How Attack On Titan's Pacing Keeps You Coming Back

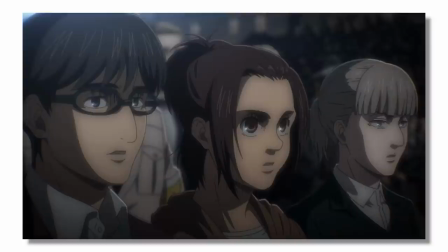[24:43]
All these tiny things combine to become minutes worth of content,
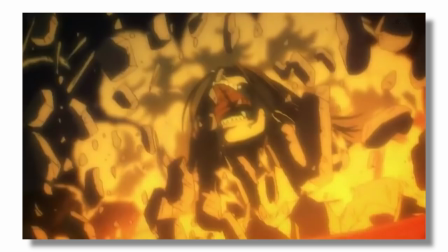[24:47]
making it easier to properly place the climactic actions right at the end where they are best suited.
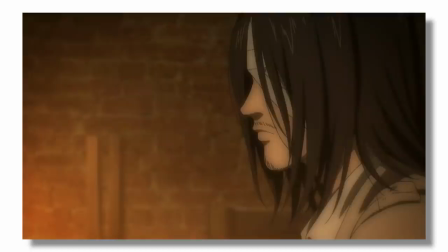[24:54]
These little moments are filler that also work organically to fit the tone of the narrative.
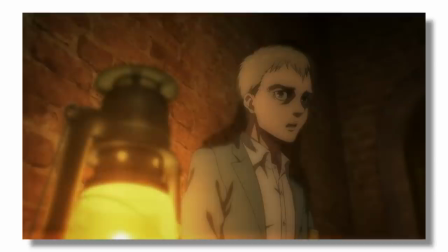[25:00]
As I said before, micropacing is a very fluid and versatile narrative technique and is really only limited by your imagination as a writer.
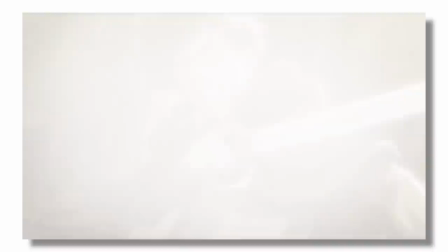[25:09]
and while i couldn't go over every single facet of pacing i hope this introduction to micro pacing in macro pacing through the lens of attack on titan has helped at
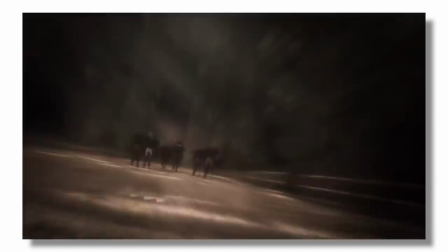[25:18]
least some of you come away a bit more confident in this very tricky subject
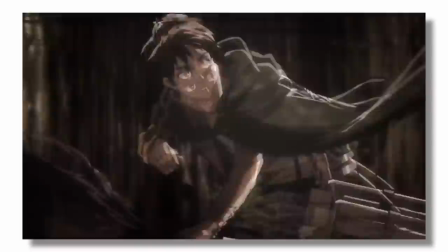[25:23]
pacing can truly make or break a fiction so knowing how quickly
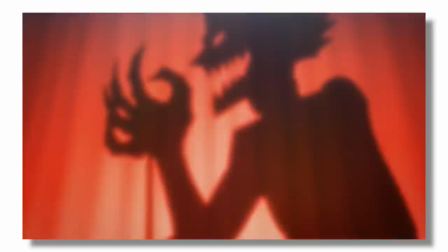[25:27]
to progress from one plot element to the next and even when to introduce those
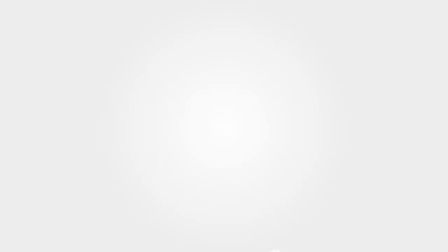[25:32]
plot elements can really take your work to the next level anyway thank
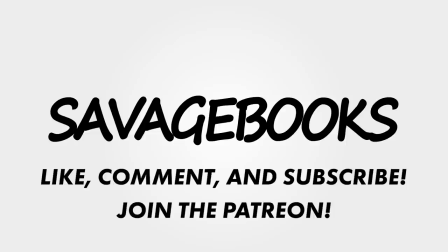[25:36]
you all for watching to the end if you like what you heard like comment and subscribe if you really want to help out
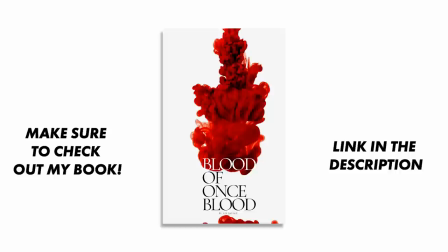[25:42]
support the channel on patreon or check out my novel on my personal website links will be in the description
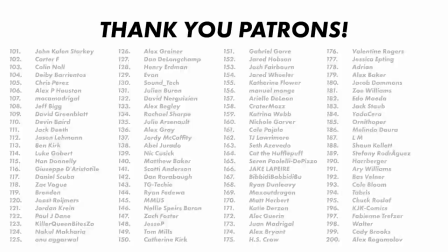[25:49]
as always it was a pleasure and i will talk to you all again soon